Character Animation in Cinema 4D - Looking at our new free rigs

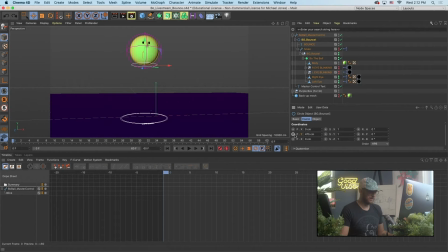And that was actually, I think, the old version. You always had to hold control. Now in R21, I believe I can just literally click this, and you see there's like a little circle that activates around it, and I can just click it to lay a keyframe.
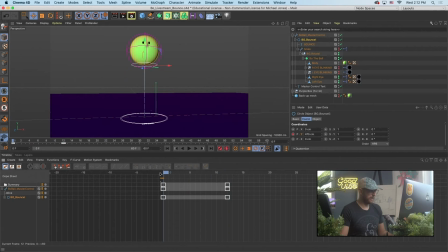So let's start there. We will go to 12 frames, zero that out, click it again. I can see now I've got my animation started. I'll go to 24. And let's actually just commands. Can I do that in the dope sheet? I cannot.
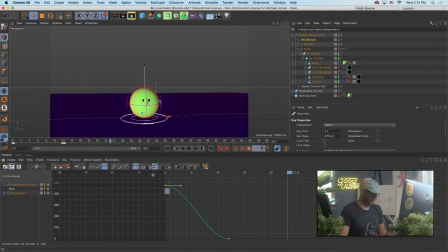Let's actually go to my F curve editor. So here in my Y property, I'm going to swap to F curves. And I almost exclusively work in this mode because let's see, command C, command V. I'm just going to copy and paste
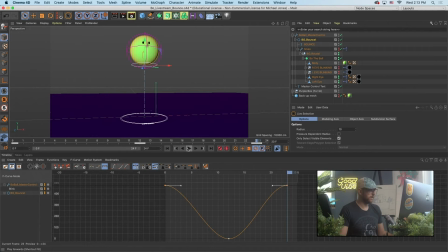that first position. So if I take my timeline down to just like, I guess if we want a perfect loop, we have to go right to 24, don't we? And so this is what I really, really love about the curve editor is just being able to copy paste keyframes, move things around.
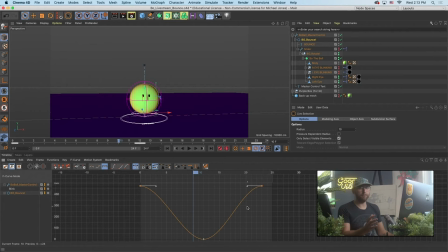And then obviously one of the big things is just getting comfortable with how this interface works. If I hold the number 1 on the keypad and click, I kind of reframe the whole thing. If I hold 2, and I push my mouse up and down, I click the mouse and push up and down,
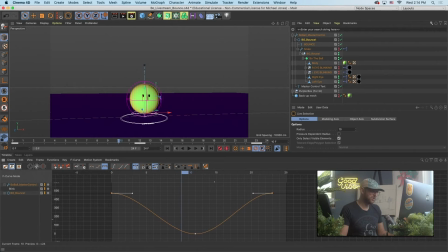or left to right, it's kind of like a scaling effect on the timeline. And this is useful when you're getting in there and you want to examine really, really, really small details. So you've got to get a little bit used to the 1 and 2. And if I hit H, it'll frame the keyframes that I have, right?
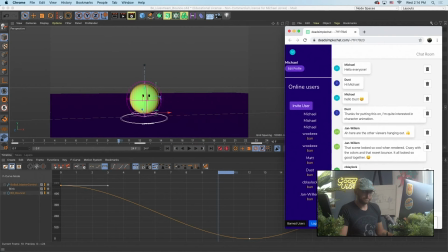On whatever layer I have selected.
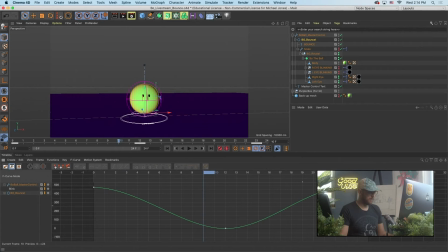So I'm going to pull back out just a little bit here. And this is where we can also examine a little bit of the height of the bounce. So these are my y-axis. I could grab them both and move them way up. So let's do something a little bit more exaggerated.
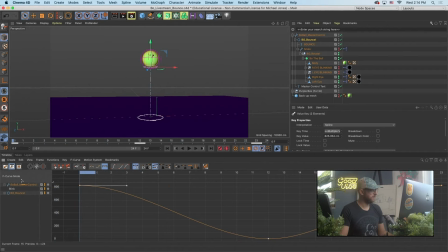We'll move that up. We'll hit H again. And we can kind of get a feel for just how extreme we're going to go in the y-axis. So that's good. The next thing we want to do is work on the timing of this animation,
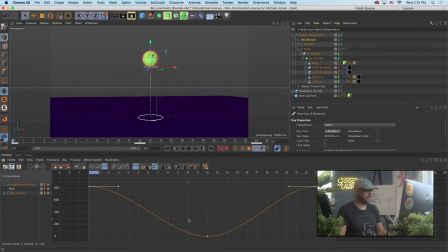because this certainly doesn't feel like a bounce, and we should be able to visually see in our keyframes. This is kind of like an ease in, ease out on all my keyframes, right? He's easing into this zero position, and then kind of easing back up, what we actually want to do is break this tangent.
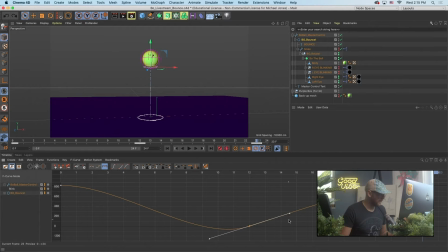You'll see that if I just try to grab it, the tangent is connected. So what I need to do is come over here, and I'm going to make this, not linear.
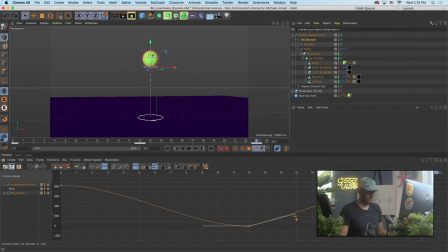What I'm actually going to do to break this tangent is just hold shift on my keyboard and grab one of the handles. And while I'm holding shift, I can break this tangent and manipulate the interpolation on both sides of that. And I'm going to frame this down a little bit so I can see the nature of my curves here.
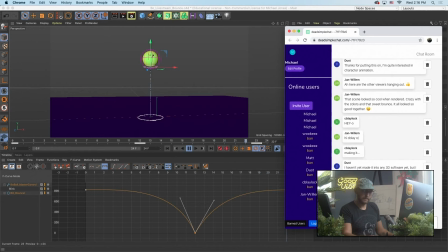So you see, we've dramatically changed the animation now, right? Like, it definitely feels a lot more like a bounce. People talking Blender. We did just have a new Blender course launch today. That is an intermediate course.
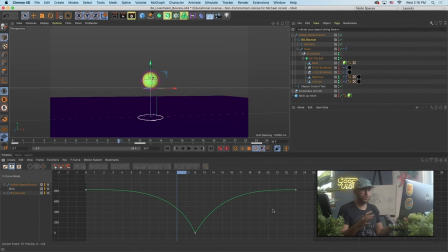If you've never used Blender, we recommend go take a Blender interface intro overview, and then go check out Remington's course. But Blender's just a mind-blowingly good tool,
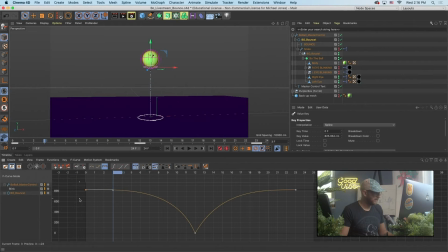and big thanks to Remington for teaching us about it. So that might even just be a little crazy. I'm gonna pull back on that ever so slightly because I don't want it to feel like he's stuck in the air for too long.